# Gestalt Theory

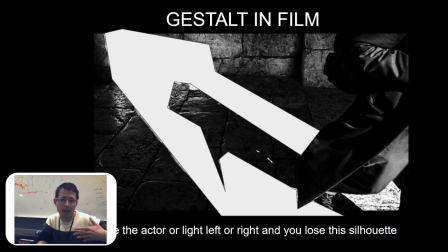[20:32]
You should be able to pause a film and read it just like a picture or a painting.
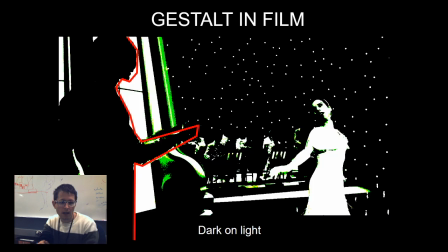[20:39]
I think in film you can also see this. This is from The Shape of Water, which which had an homage scene to black and white sort of old school, you know, song and dance films. And all over the place, the black and white totally reads.
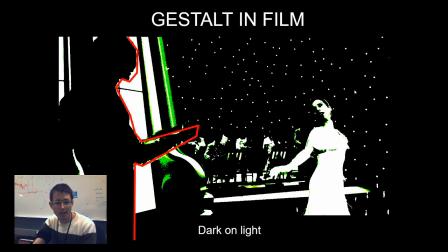[20:55]
The pattern of lights on this stage turns into a texture because we see the repeating elements and it forms together. We see this guy's silhouette and we understand that he's in the foreground. Same thing as her.
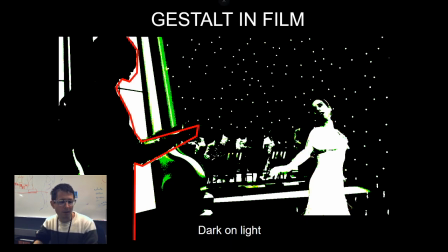[21:08]
Notice that he is of black silhouette, and he's staged against white elements so that he reads as a shape. She's in a white dress, and she's lit so that she's the lightest element, and they stage her against stuff so that she'll pop out. We also are able to simplify.
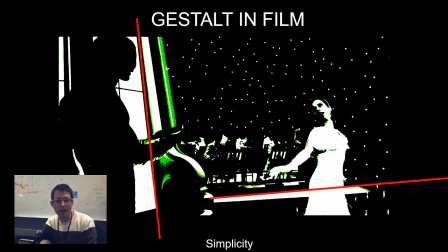[21:27]
As these people walk through, we have these strongly placed lines that are able to make sure that we can read how the background interacts with them. Again, similarity, these dots are merged into a texture and then become this planar element.
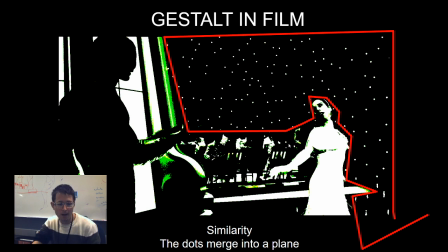[21:45]
We're able to take that image and separate it out. I would say the same probably goes for these raking shadows in the orchestra in the background. And proximity. All these orchestra characters are together, and we're able to see that as one element.
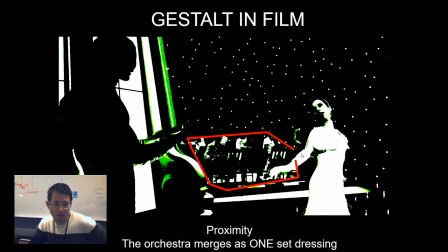[21:59]
If we had one guy over here, it would be a little less clean. if we had something that was like peeking out and touching his hand suddenly that would be less clean a lot of times directors are making actors just lift their hand up or down just to make sure that it reads
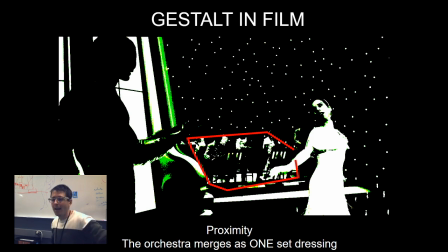[22:14]
in shot there's a shot in Jurassic Park that I love where the actor is walking through the crowd scene to deliver the canister to steal the dinosaur DNA and he walks around with his hand up like this and you're like why would he do that if you've seen this movie 10 times suddenly
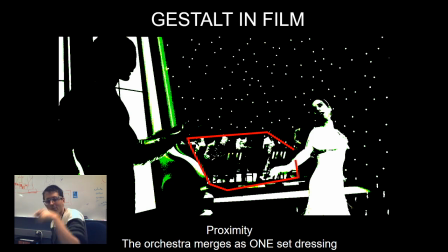[22:31]
you notice it. And it's just to make sure that the briefcase stays in the shot so that you know what element is important. And then closure. Somehow we're able to draw lines from their eyes, from their hands, and we understand that they're pulling away or going towards each other to embrace.
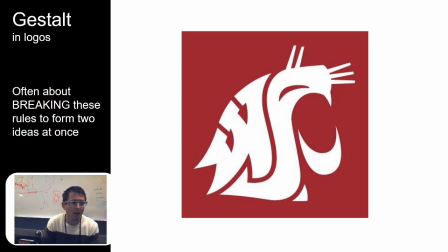[22:49]
In logos you see gestalt elements all the time. Often times it's about breaking these rules. Often times it's about a sense of playfulness and trying to trick the mind and oftentimes trying to make two forms visible at once. So this is the WSU logo and I remember I was like 17 when somebody finally pointed
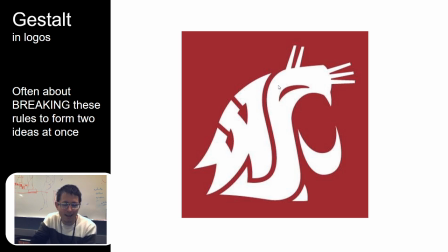[23:09]
out that there's a secret kitty cat that's spelling WSU here. I had never seen that before. This idea of two things at the same time is called multi-stability and you see it all over the place.
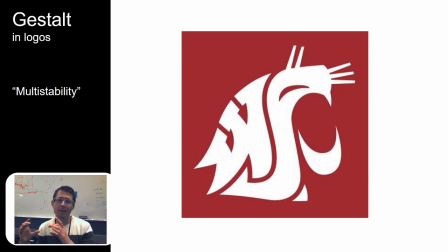[23:25]
I think the FedEx logo is another one. It's simultaneously the letters and it's the arrow that's embedded inside of the logo. It's just like the classic textbook example. What about in video games?
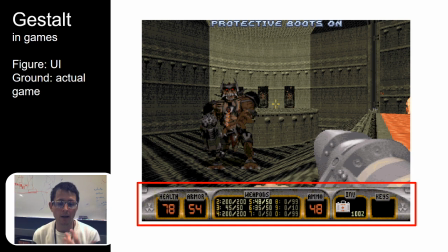[23:38]
We have this speaker ground relationship in Gestalt and we constantly organize our information in a UI that's very like little dots and numbers heavy and somehow we're able to make sense of it.
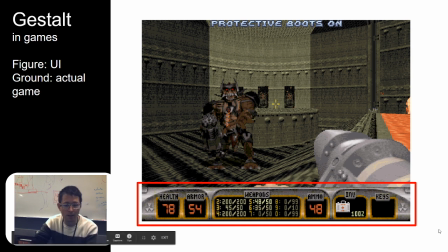[23:50]
So in a video game, we break UI oftentimes down into a singular area so that we don't have to worry about any numbers floating here. A lot of times, they'll have UI elements where everything that is made for the video game
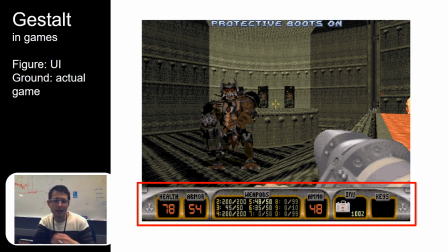[24:04]
is kept in a non-glowing state unless it's something the player interacts with. And suddenly, it has just a little bit of extra sheen so that you know that you're supposed to go and grab that.
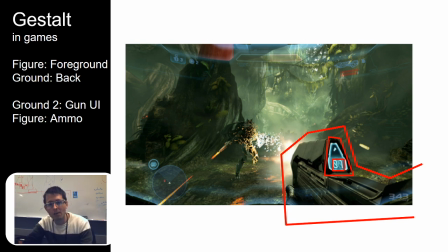[24:14]
In modern video games, we're increasingly trying to break the Gestalt down into less information. How can we use Gestalt to trick you into getting the information with less formal design basics?
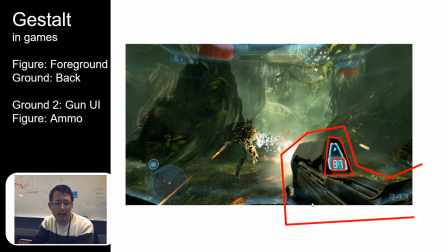[24:27]
So this is a shot from, I think, Halo, and you can see how they've taken the gun and embedded the user interface inside of it.